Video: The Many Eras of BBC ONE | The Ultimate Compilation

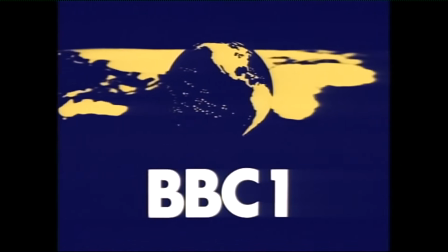Whilst many millions of UK viewers were now watching in colour, there was still a significant amount who also watched in black and white still.
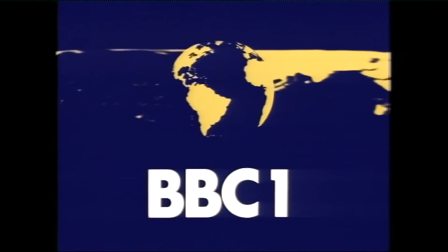And whilst the sequence does work in monochrome, I think you could argue that it was made to show off and cater to those gradually increasing colour viewers.
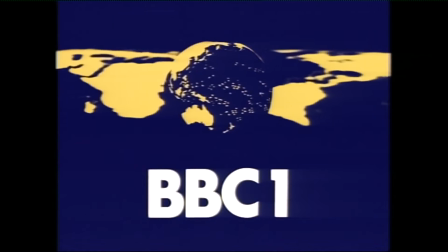And in 1976, just 2 years later, it would mark the first time that colour TV licences surpassed black and white ones,
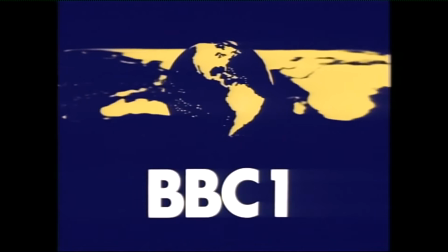as all regions of the UK now had full access to colour broadcasting.
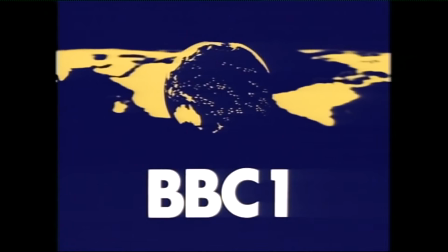The BBC had once again made its main TV channel instantly recognisable to everyone across the country,
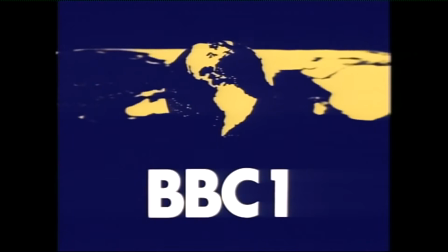and this ident would be one of the longest running for BBC One, lasting 7 years up until 1981.
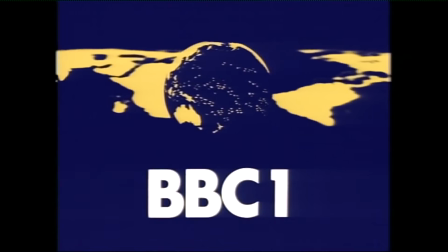And as the 80s really got going, it was time for one last version of the colour globe. So let's have a gander and see what changed.
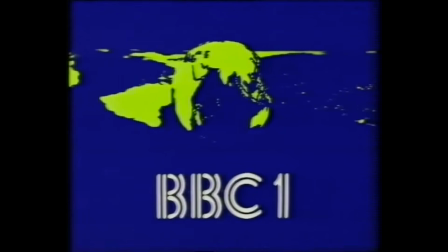This is BBC One. Good afternoon.
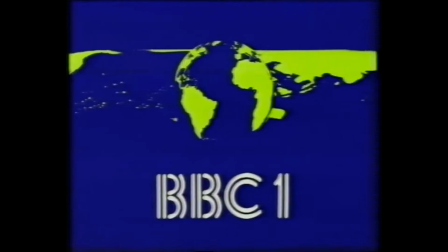In 2 minutes, the start of the new regular weekday news afternoon, presented by Richard Whitmore and Moira Stewart.
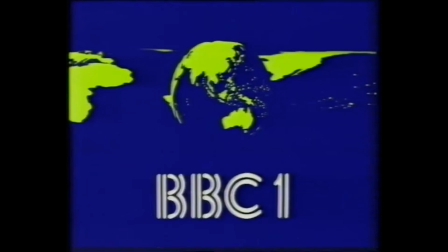Small alterations, but nothing too major. This shift is definitely more noticeable than what we saw change in the early 70s.
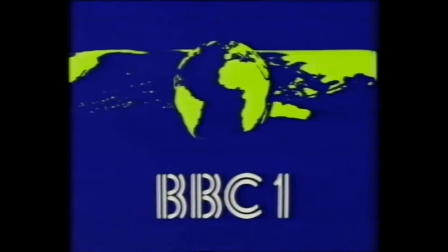For one, the BBC One font has completely changed, going for a double line effect.
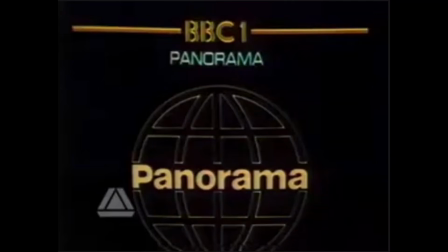Now, this logo had been seen countless times in the 1970s, though often restricted to trailers and continuity cards, rather than being featured on the main ident.
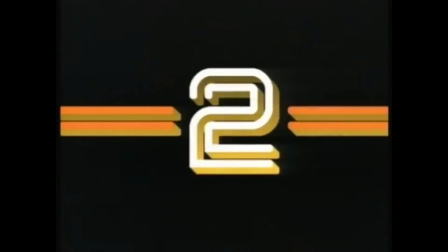However, with BBC Two adopting the same double line style in 1979, I suppose a sense of uniformity across channels became desirable by the corporation.
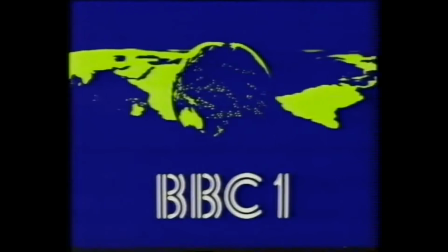The other main distinction is the palette swap from yellow to a shade of lime green.
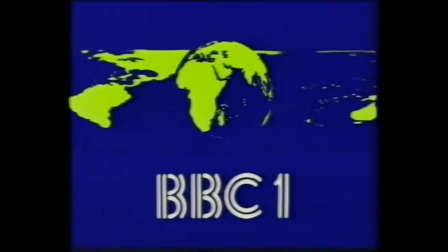Whilst it does still blend and stand out, I've always thought that the look is a little subdued and certainly not as striking or as iconic as the previous ident.
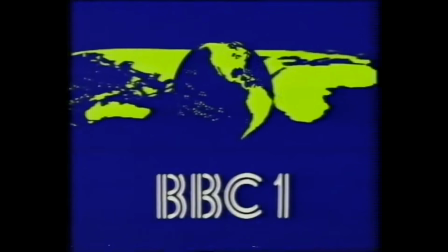This would also be the last sequence to be operated on a mechanical basis and be filmed live, as by 1985,
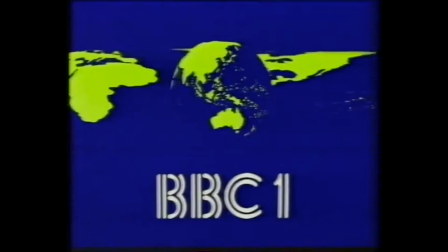with digital technologies becoming gradually more accessible, BBC One would follow the examples of BBC Two,
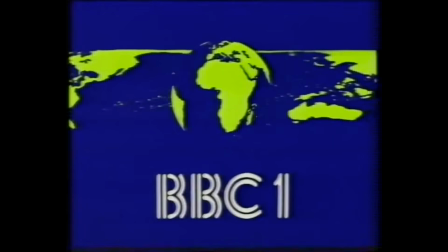ITV and Channel 4 to give viewers its very first computer-generated ident,
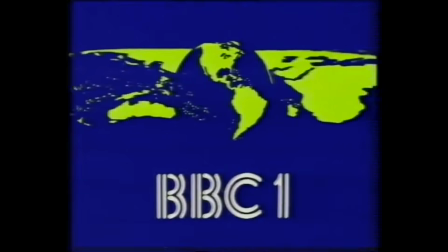and that ident was conveniently titled The Computer Originated World.
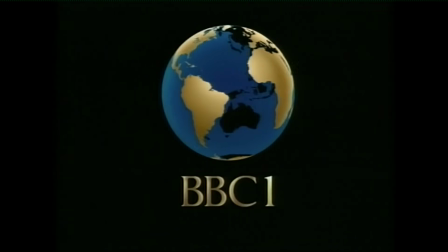Now, on BBC One, a brand new look to launch the early evening lineup. At 7 on Tuesdays and Thursdays, drama with the EastEnders.
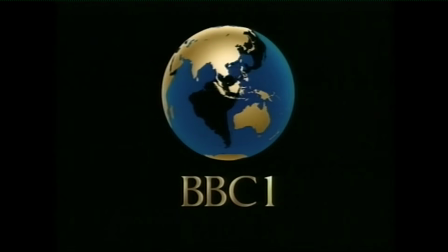On Mondays, Wednesdays and Fridays, the live and lively entertainment is provided by Terry Wogan.
Talk about an upgrade. BBC One's first computer-created ident is certainly a stunner, and again, very synonymous with the channel in the 1980s.
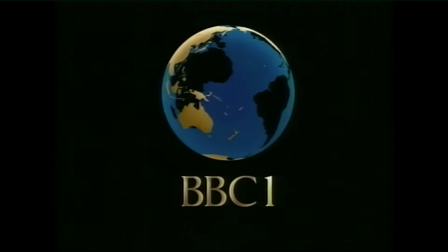The mirrored effect, one that had surrounded the globe for over 15 years, was now gone. Instead, we were back to just a singular globe at the centre of the screen, rotating constantly, but now with a few changes. For one, instead of a yellow or lime green, the secondary colour was now a lovely gold finish,
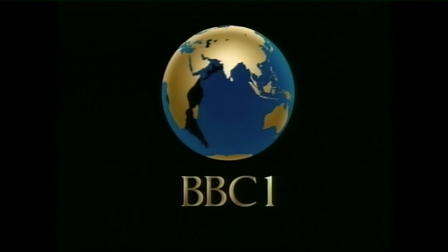which had an air of not only sophistication, but importance too.
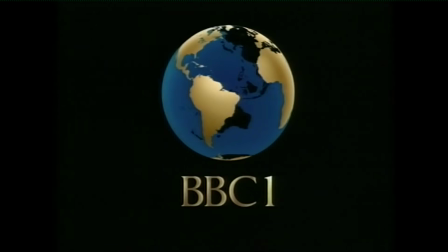The other main addition is a sort of see-through effect, where you can see the countries rotating in the background shaded in black, and then appearing before you in all of their gold finery.
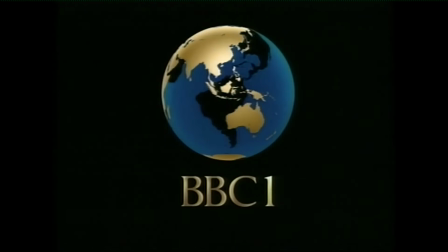It really is a beautiful sequence and must have seemed quite the jump back in 1985. The BBC One logo has been changed also, gone are the double lines, and instead we are graced with a very slim,
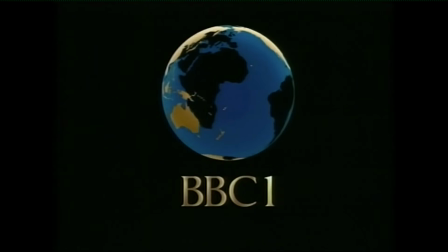simpler font, but again one that gives off a sense of efficiency, style and finesse.
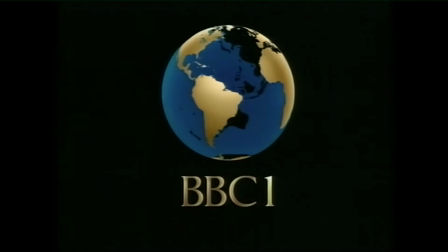It's absolutely one of, if not my favourite BBC One ident of all time, and that's saying something considering the sheer amount of sequences there are to choose from. The computer-originated world, or COW for short, would last into the 1990s, but after 6 years of service,
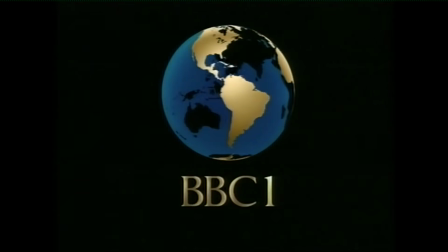it would be retired in early 1991, as the corporation decided to once again reinvent its look for a new decade.
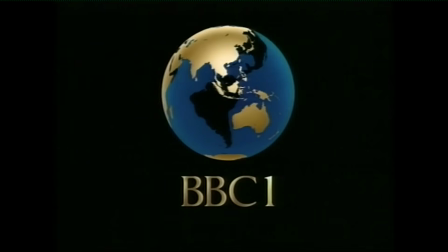So as our final ident today, let's take a look at the virtual globe.
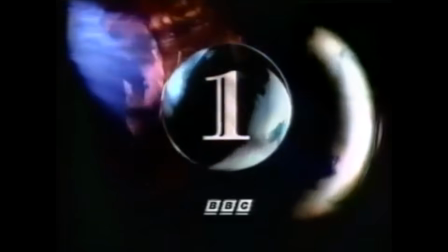Satisfaction guaranteed, first star on BBC One, and we'll leave the introductions to someone else.
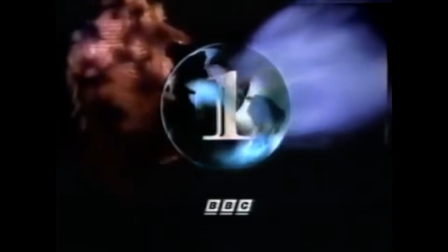Folks, we are truly in the 1990s. When you break it down, the virtual globe isn't all too dissimilar than the cow ident that preceded it.
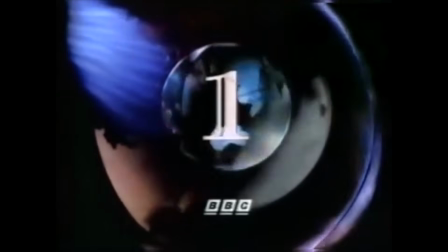However, this new ident arguably adds a lot more detail.
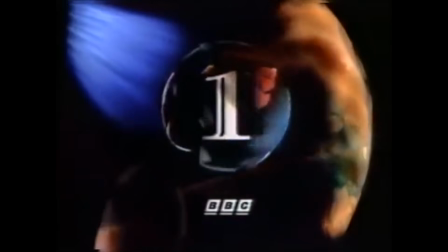This is partly due to the advancements made in digital technology, allowing designers to craft more in-depth designs for ident sequences.